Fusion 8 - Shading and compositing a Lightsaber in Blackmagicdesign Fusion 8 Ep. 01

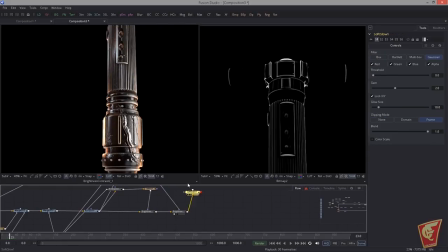[20:43]
So after that, I'm going to quickly drop in a soft glow and I will reduce this very,
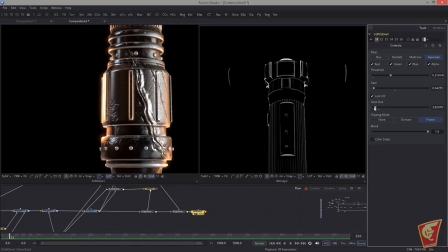[20:48]
very much because I think that too many people overuse this
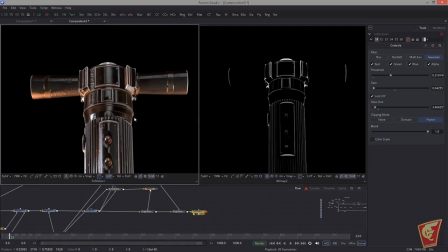[20:56]
too much.
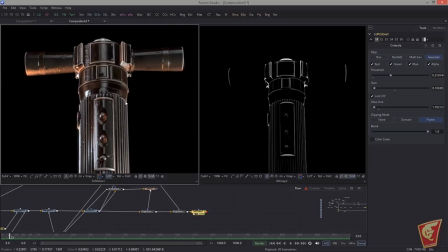[21:01]
I want to have something like this here. Not too much. Not too much.
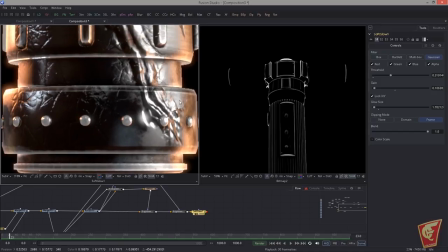[21:07]
Ever so slightly. Right here, it's a little, yeah, here the highlights are too strong, so it will get a little stronger. You can hit Control to fine tune, but it's okay.
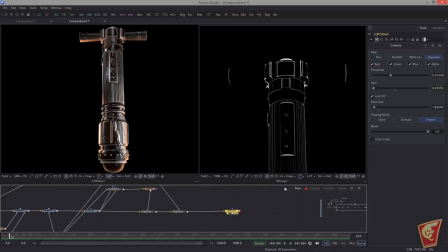[21:18]
And another post effect, if I can call it, that I like to use is the
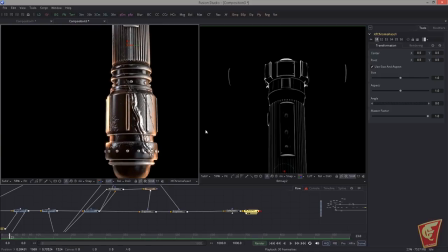[21:25]
X Chroma tool of the good fella Stefan Ehringer. And this needs to be very carefully, otherwise you will get brainwashed.
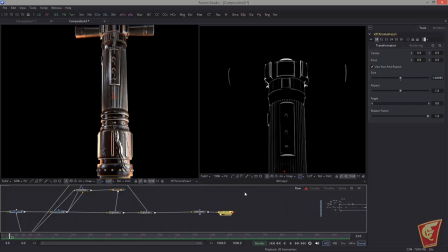[21:34]
And this is actually a very important effect. Used very subtle, it can actually enhance your image quality.
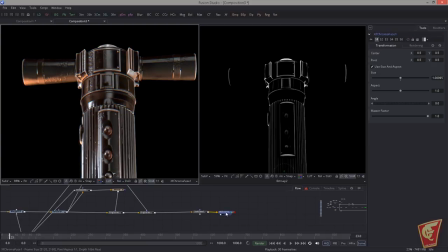[21:43]
It makes it look more natural. Of course, if you use it too much, it will blur the image quite a bit.
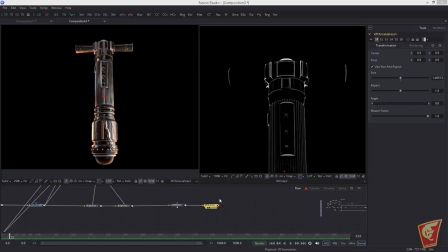[21:51]
And what I want to do now is I want to actually apply a lookup table.
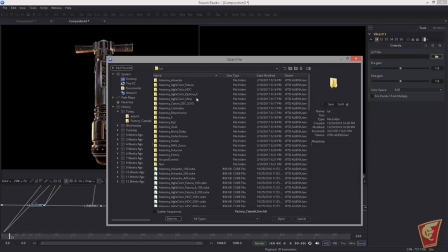[21:57]
Now, the lookup table, I want to make a video on that. A lookup table can be used for many purposes. What I use now is basically is for a creative reason. You see what a lookup table does?
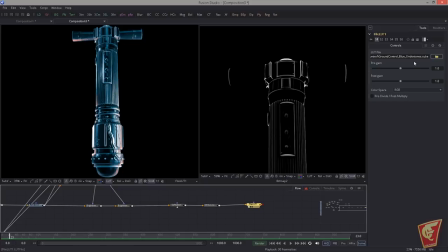[22:10]
It basically sort of grades your picture. Now, it's not really grading, but again, I'm going to cover this in another episode. Now, with the lookup table, you can quickly create certain looks.
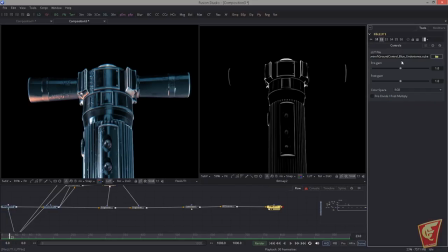[22:22]
And what I like to do here is to just choose another preset and then just load a different lookup table.
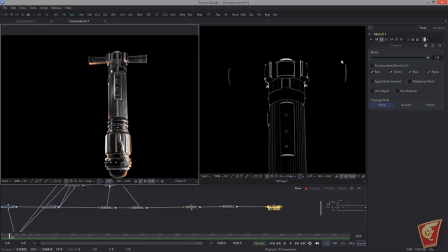[22:31]
And then see how this actually looks. This is a little bit too one-sided. Okay, now if I look at this image, it has too many blacks in there.
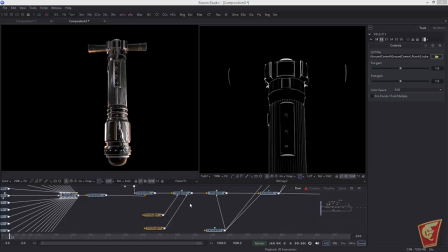[22:43]
That is because we don't have GI. In order to balance that out, we can use the ambient light. I'm going to hook this in and then we need to reduce the strength because this thing will make your image sort of like self-illuminated. Yeah, you can see here.
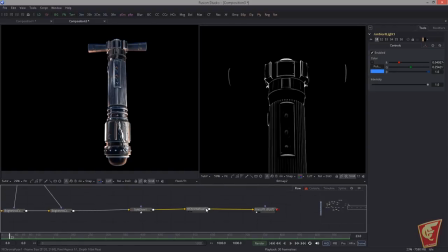[23:00]
But it might be important to turn off or to view it without the lookup table to see the actual colors. That is looking pretty nice. Look at this. Can reduce the strength maybe, although it looks really nice already. And the other thing we can take care of is the specularity and the reflections.
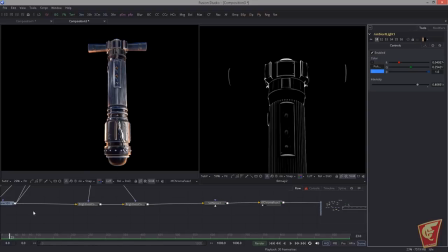[23:18]
They could be improved. At the moment, it seems a little bit strong, everything. Now let's see how we could improve that.
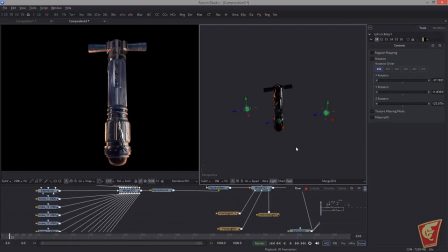[23:34]
And I'm going to try to adjust this light here more to the back. And actually, what if we move it a little bit down and a little bit forward?
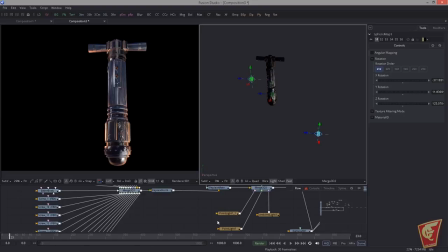[23:52]
And now the light goes over the whole lightsaber. This is because the light fall off is set to no decay. And this is actually not realistic. If you want a realistic fall off, you have to choose quadric, and then the light becomes
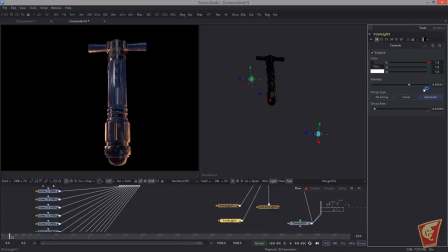[24:07]
almost disappear because the decay rate is too high and the strength needs to be much stronger once you use the realistic fall off. See, now it's basically down here.
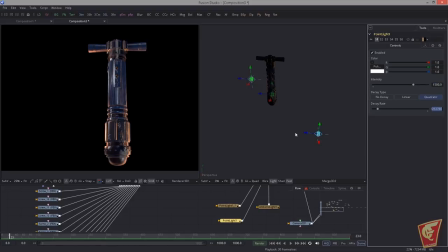[24:22]
Yeah, now we have the light only affecting the bottom part here.
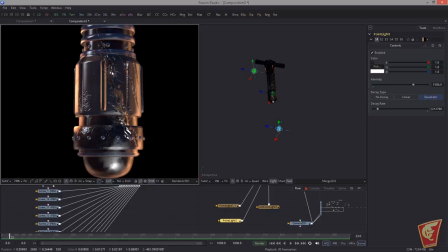[24:30]
Now, we get a nice reflection here, but we lose the nice edge of the scratch. So here as well, we need to make a big decision. For example,
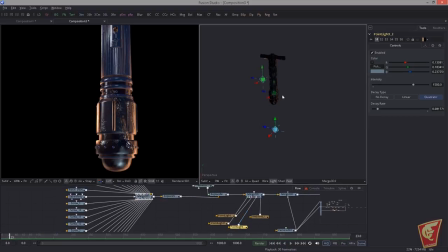[24:41]
we could just make this a different light source and then copy this light and move this up and over here. And now I'm going to try to get that scratch here back.
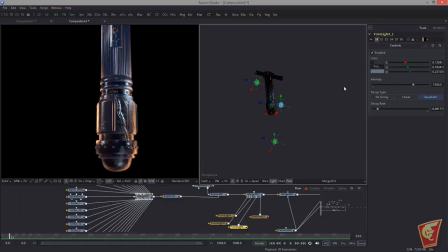[24:53]
And you can already see we get it back here. Maybe we make it a little darker. And actually, it's pretty nice. You can see here this red pops This little detail here pops nicely. Okay, and I'm going to the red light and I make this more red to get more variation in here.
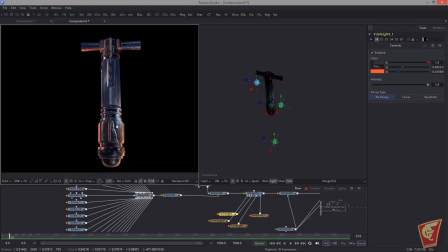[25:12]
Get a little bit more interesting light. Yes, and this looks quite nice. Now here we could also try what will happen if we move it further down or even up.
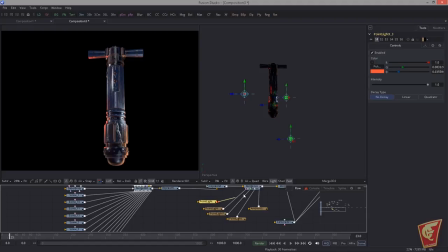[25:27]
I kind of like this. I will try another light, another copy of the red one. And this time I'm going to move it forward. And I know that we will have the light blades later.
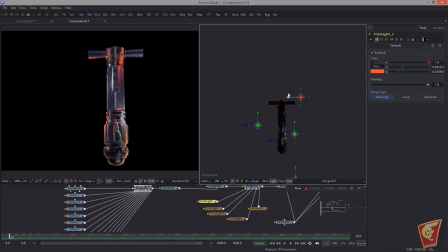[25:42]
And it could be that they're actually casting light on this body. So I'm going to copy this light one more and I'm going to move this over so that we have the same effect over there. This is starting to get very interesting now because we're giving this thing a meaning,
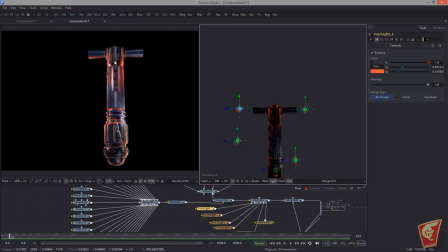[26:01]
you know, and we don't place lights just randomly. It really tilts. So here again, we're going to choose a different fall off, the linear fall off or the quadric fall off, perhaps.
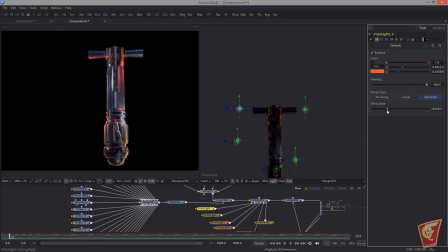[26:16]
I'm not sure yet. Crank this up to 500 and I'm going to reduce because I don't want too much light on this area here. So I'm going to reduce the decay and I'm going to increase the intensity. And I'm going to do the same with the light over here. Set it to quadric and I'm going to put this down.
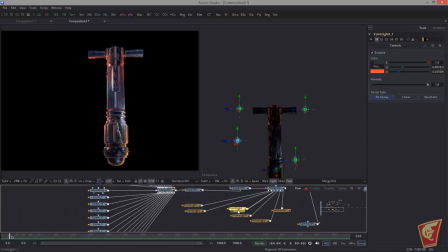[26:35]
So these are the red lights over here. What about this light? This is the side light. I'm going to do the same here. I reduce the decay rate and I'm going to crank this up. Perhaps like this. And now I want to actually fix the HDR map color wise
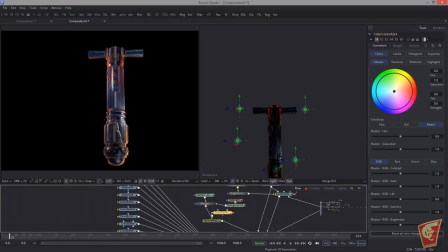[26:54]
because it doesn't match the red light of the lights and of the coming lightsaber blades.
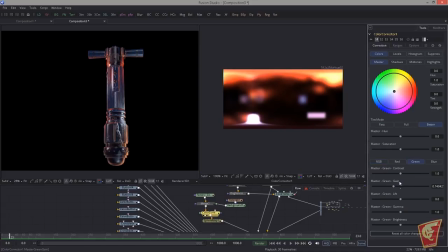[27:02]
So what I want to do is I'm going to take this and I'm going to reduce the green. I'm going to reduce the blue. Okay, here we have this yellow orange and that is what shows here. We will need to fix this somehow. Otherwise we get this purplish look.
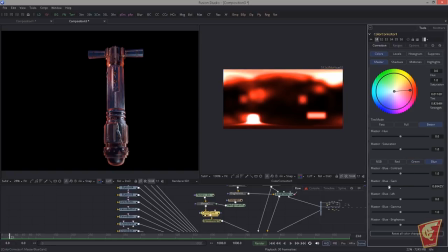Okay, I don't like the placement of the HDR, so I'm going to see if I find something better here.
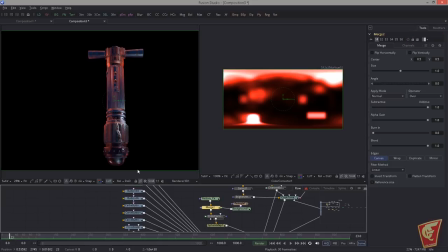[27:37]
And what happens to this little guy? Kind of meaningless light here. Now we have to replace it somewhere. Oh, and of course, this light, we can make this much stronger by going into the background tool. And then we just crank this up to a much higher value, for example, 2.
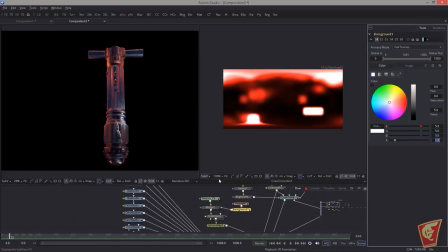[27:54]
And now this thing will pop much more, or even 5. And now let's see if we find a better spot for this guy. I kind of like this reflection up here. I wish it would show on here as well. Soften this a little bit more. It almost looks like a light source. Oh, look at this.
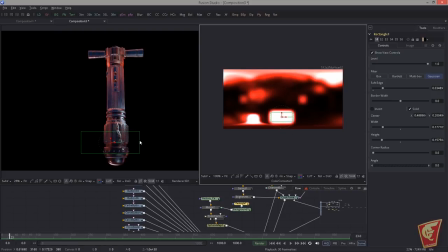[28:12]
Now we get a real nice rim light here. Now it emphasizes this round part here. Now these parts look pretty nice. Now you see it's a lot of balancing this thing. And you can try a lot here. And now let's see how it looks again with the ambient occlusion.
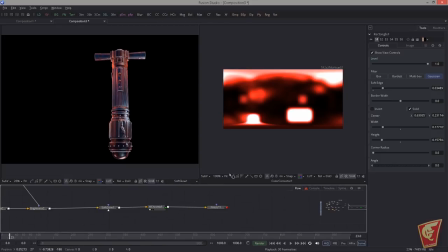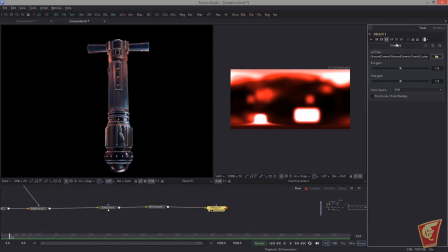[28:38]
And let's see how our different LUT grunge.
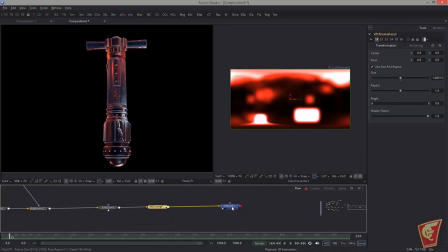[28:54]
Well, okay, guys, you get a picture. You see already that this can take quite some time to get some very good values. And it's all about the values.